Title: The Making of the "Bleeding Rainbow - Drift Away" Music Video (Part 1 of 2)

All film has grain, and the bigger the format, if it's exposed correctly, the less grain you get, which helps with moving holds.
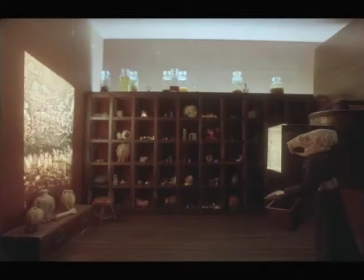4:27 And so the stop motion in this film, which is 12 frames a second,
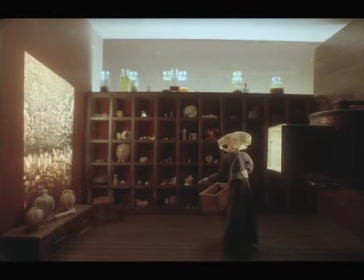4:32 I would have shot at 24 frames a second if I had more time and money, I think, but hey, Wallace and Gromit was 12 frames a second and it looks fine. Actually, I guess it's 12 and a half because it's British, but anyway, you get a 12th of a second of footage every time you take a picture.
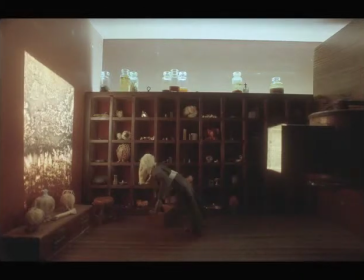4:48 So because I was on a small budget, anytime there wasn't any action,
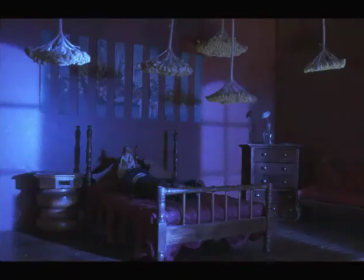4:53 like a still shot where nothing is moving, like the character is sleeping, I just shot a single frame. Now, a single frame can be repeated for however long you want, but it looks like a single frame being repeated, and it's very stale and lifeless and looks weird when everything just stops. the video still needs to breathe,
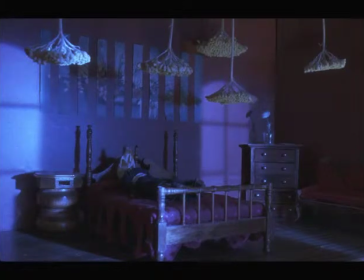5:13 so to speak. So I'd turn that one frame into many by adding variations to all the duplicates. So grain, because the grain is so fine with still film, you can remove that grain with noise reduction software and still retain a lot of image detail.
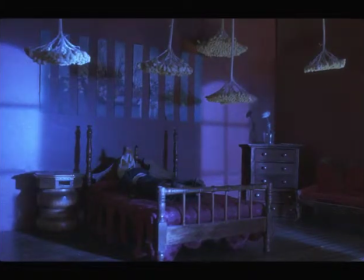5:29 With a smaller format, it's harder to do that, and it was really essential to be able to remove grain for doing the moving holds. So I'd remove the grain and then add a similar grain back, but the grain that I was adding would vary from frame to frame.
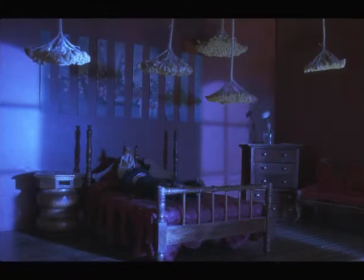5:45 That way it'd look like actual multiple frames being shot of the same shot. So all the animation footage you're seeing is film, but there's a lot of digital trickery to make it look longer.
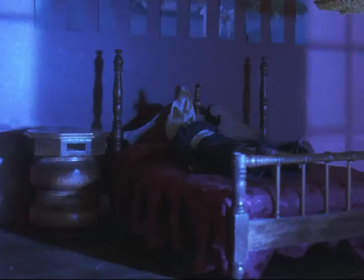5:57 It's harder than you think to match grain, though. For instance, there's a tighter grain structure in the highlights than in the shadows, and if you want to simulate that properly, it can take hours to fine-tune that, and it's not as simple as just throwing grain on top of an image.
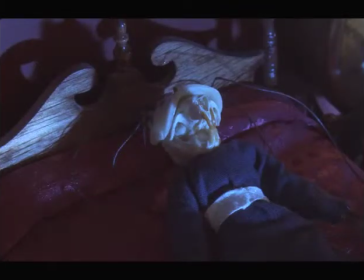6:13 That'd be brightness variation on a pixel-to-pixel basis. On film, the image is literally made out of the grain, which means every frame is like a painting, and a straight line under close inspection is a jagged trail of silver halides, and that trail is shaped a little differently on each frame.
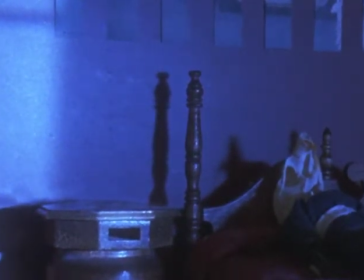6:29 So the moving holds also have a sort of pixel jiggling applied to them. I won't bore you with how that was done, but it helps.
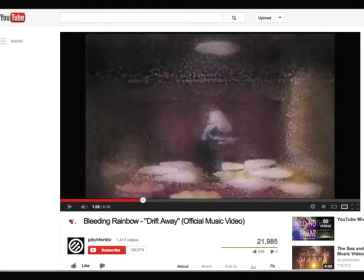6:38 Not that anyone could see that on the internet presentation of it, which is where it ended up. But you know, it's the right way to do it.
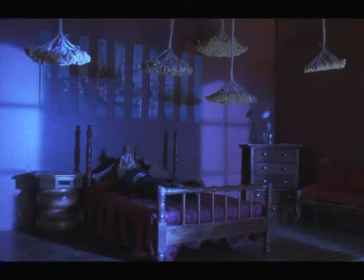6:47 And also, I'd add brightness variation and a little bit of camera shake so that they jiggle a little, because you know,
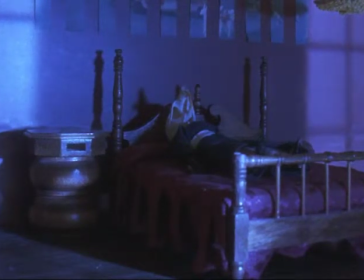6:54 unlike a digital camera, when you're working with film, every frame is not quite centered perfectly.
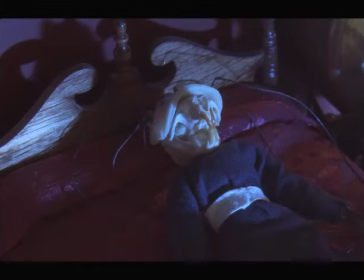7:02 There's a little jiggle to it. And so I would add little specks of dust and hairs. I wrote a little program to put those in there sort of randomly. That helped. Gave it some life, too. Now, film is great, but it's no secret that it's harder to work with
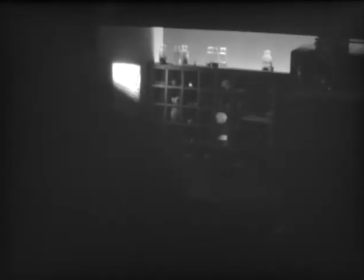7:24 in terms of the workflow, because you can't see it immediately, and you have to go get it developed.
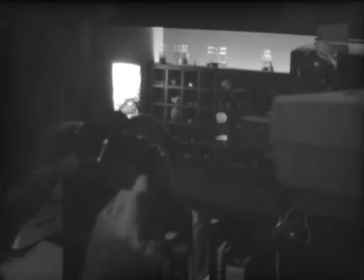7:31 And so every time I would shoot a scene and I would run through a
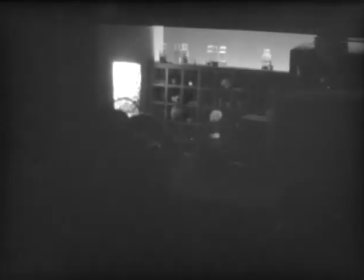7:39 number of roles, I would go bike down to the photo lab and get it developed.
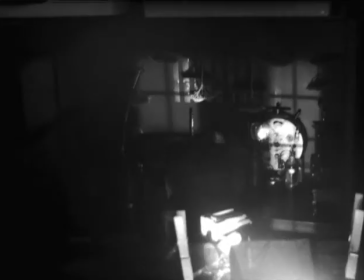7:47 And then I'd come back and I'd have to scan it. And, you know, scanning, I don't have a good film scanner.
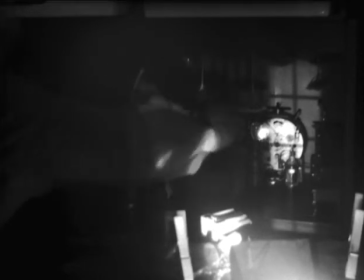7:57 Particularly, or at least it's an okay film scanner, but it doesn't have digital ice,
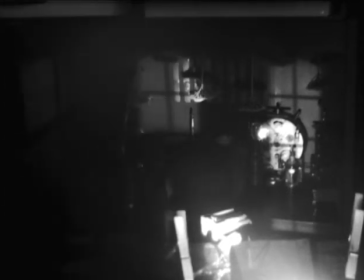8:05 which is a technique for removing scratches and hairs and dust that end up on all film no matter what.
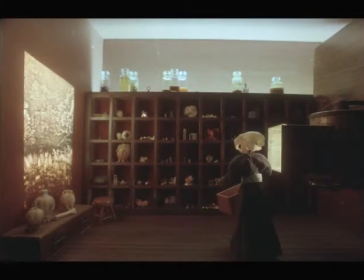8:13 There's no way to keep film clean. It always gets those on it, and you know, that's part of the charm of it, is that it has that.